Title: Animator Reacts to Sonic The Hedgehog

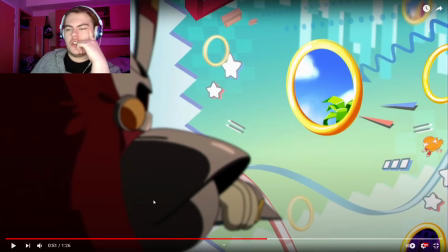I feel like there's a lot less to say about this animation. It looks fantastic.
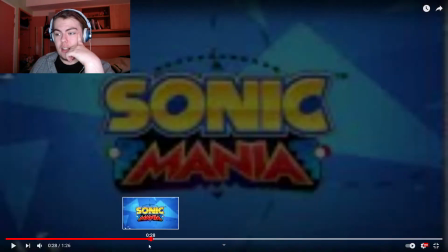Visually, it's stunning, and
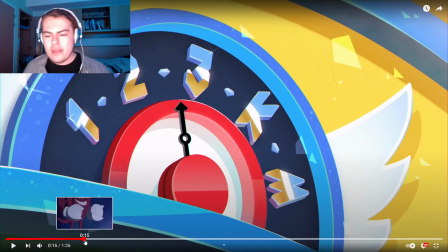there's you can see, like, I'm gonna go back, way back, but you can see here there's a nice use of
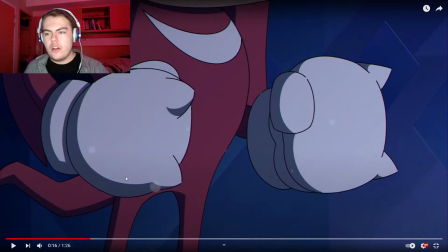easing and anticipation, especially with Knuckles sort of riling back his fists and then pounding them together,
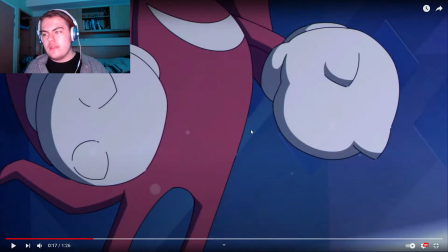and you can just see that there's that's a lot of movement to happen like that.
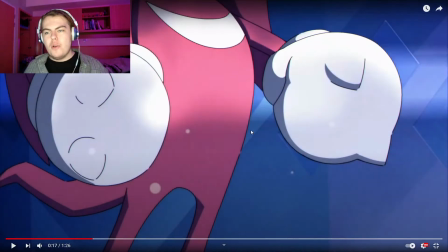But that is basically just the equivalent of him pulling back, settling, and then that little like
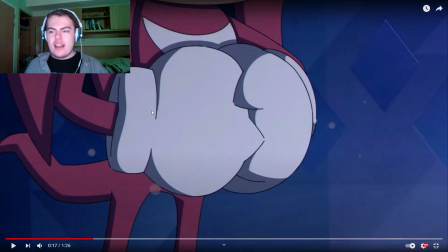you know, that his hands are doing, that gears the eye up for a movement. And when it jumps to this final movement with his hands together, your eyes sort of don't see that it's literally it going like boop, boop.
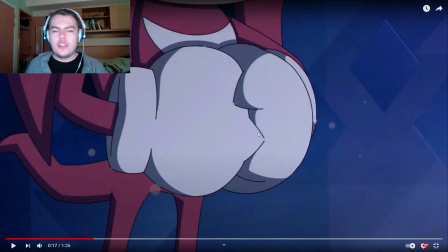And there should be, yeah, so there's actually a little bit of squash and stretch there. So to show impact, they've squashed Knuckles' hands together.
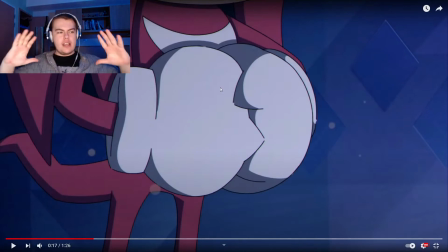It's like if you squash two
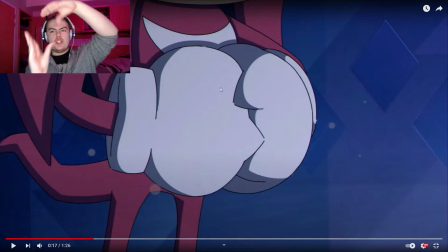balloons together, they are going to like stretch out and inwards with the pressure.
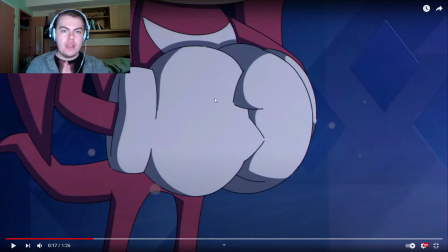That's what his hands are doing there, to show the amount of force that Knuckles has just exuded on himself.
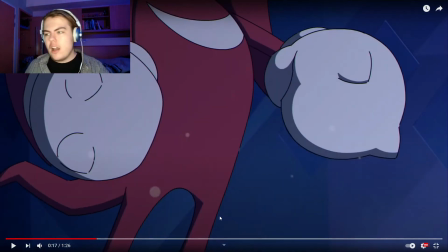And he does it twice. I wouldn't be surprised if it's I wouldn't be surprised if it's literally the same, like, couple of shots.
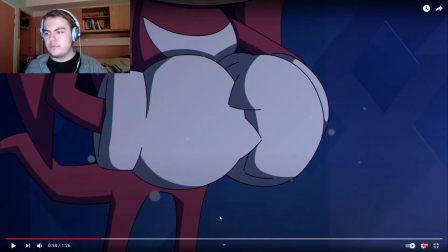Come on. So he's... it's the same couple of frames that are just
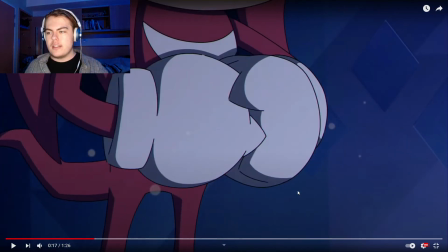redone. So yeah, oh, nice. So he actually pulls back and there's another frame there.
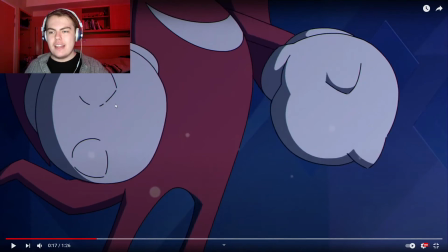And he pulls back into a similar pose. And then again, goes in with the ease there that cues you for that movement.
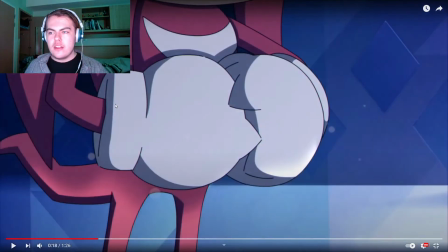Bang, and relax. And it's actually 2 stages of relax.
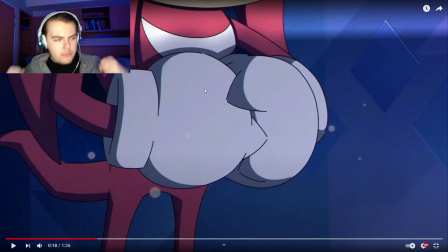So there's that, which is the extreme pose of them just colliding. There's this as they're settling.
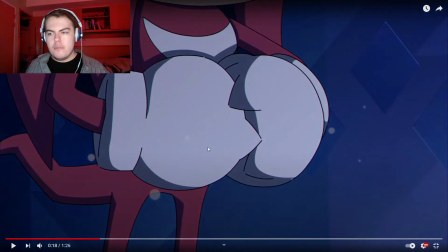And then this settled. Boom. That's easing in and out.
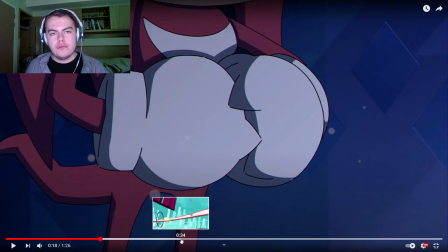And squash and stretch. All in one. Very, very good.
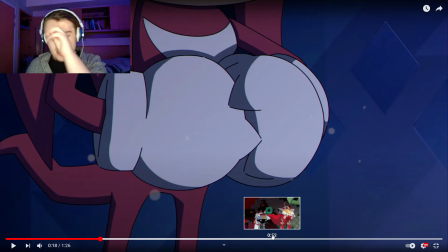Let's hop back to where we were. Where were we? Like I say, this animation visually is fantastic, and it's all done in like Animate and everything.
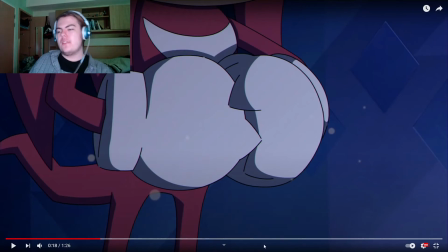There's just not a lot to say about it because of the fact that it very much, I don't want to say plays it safe.
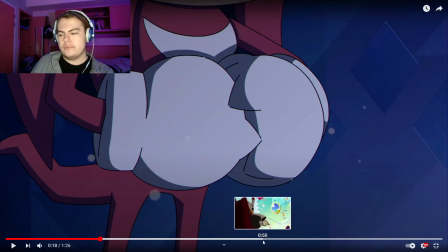This is a digital animation rather than a traditional hand-drawn animation, so everything can be kept to one folder. Whereas with the Sonic CD intro, there would have been thousands and thousands and thousands of separate sheets of paper.
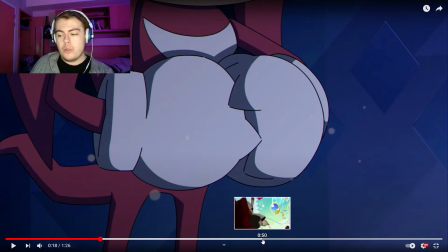Skateboard going outside. There's thousands of separate sheets of paper that would all combine for this single thing. And I think this was I think this was mainly animated by one person as well.
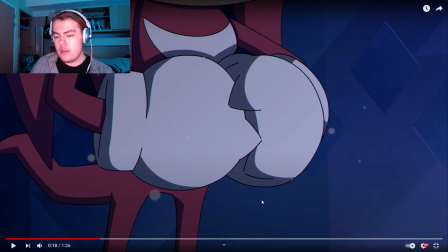This intro. I don't know the animator's name, but I assume it's animated by one person.
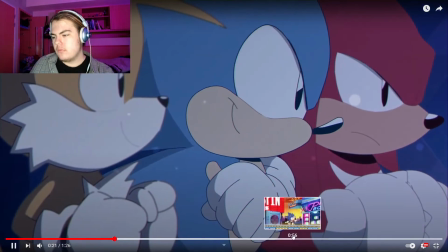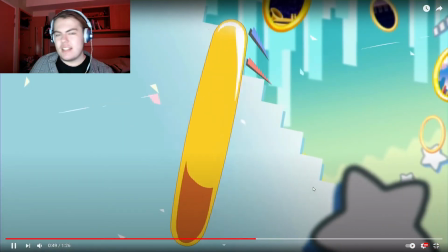skip forward a bit.
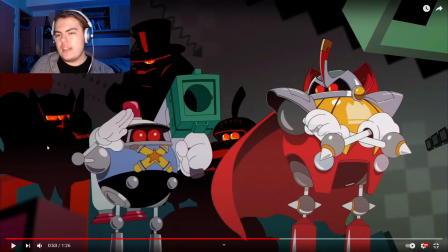You've got this, so this is actually very clever. These silhouetted characters in the background are
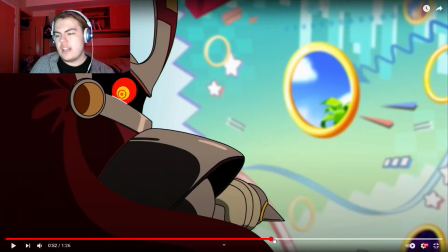just images,
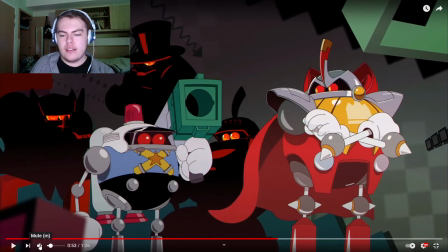but they're being tweened so that they look like they're floating and moving, but actually they're just a single drawing.
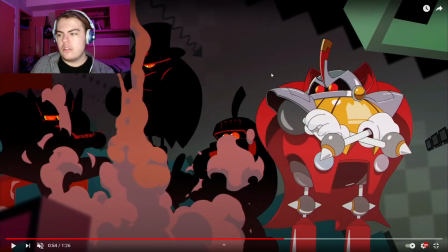And your eyes are kept on the main big boy here, and his bellowing cape, and this. It just gives it something in the background that will happen. If they weren't there, it would just look a bit bland. So that's super good,
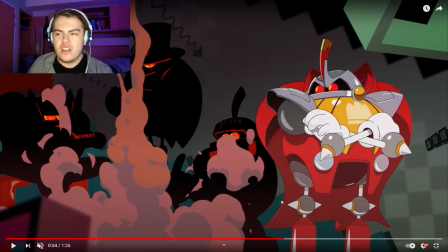and without having to animate completely new characters, just silhouettes.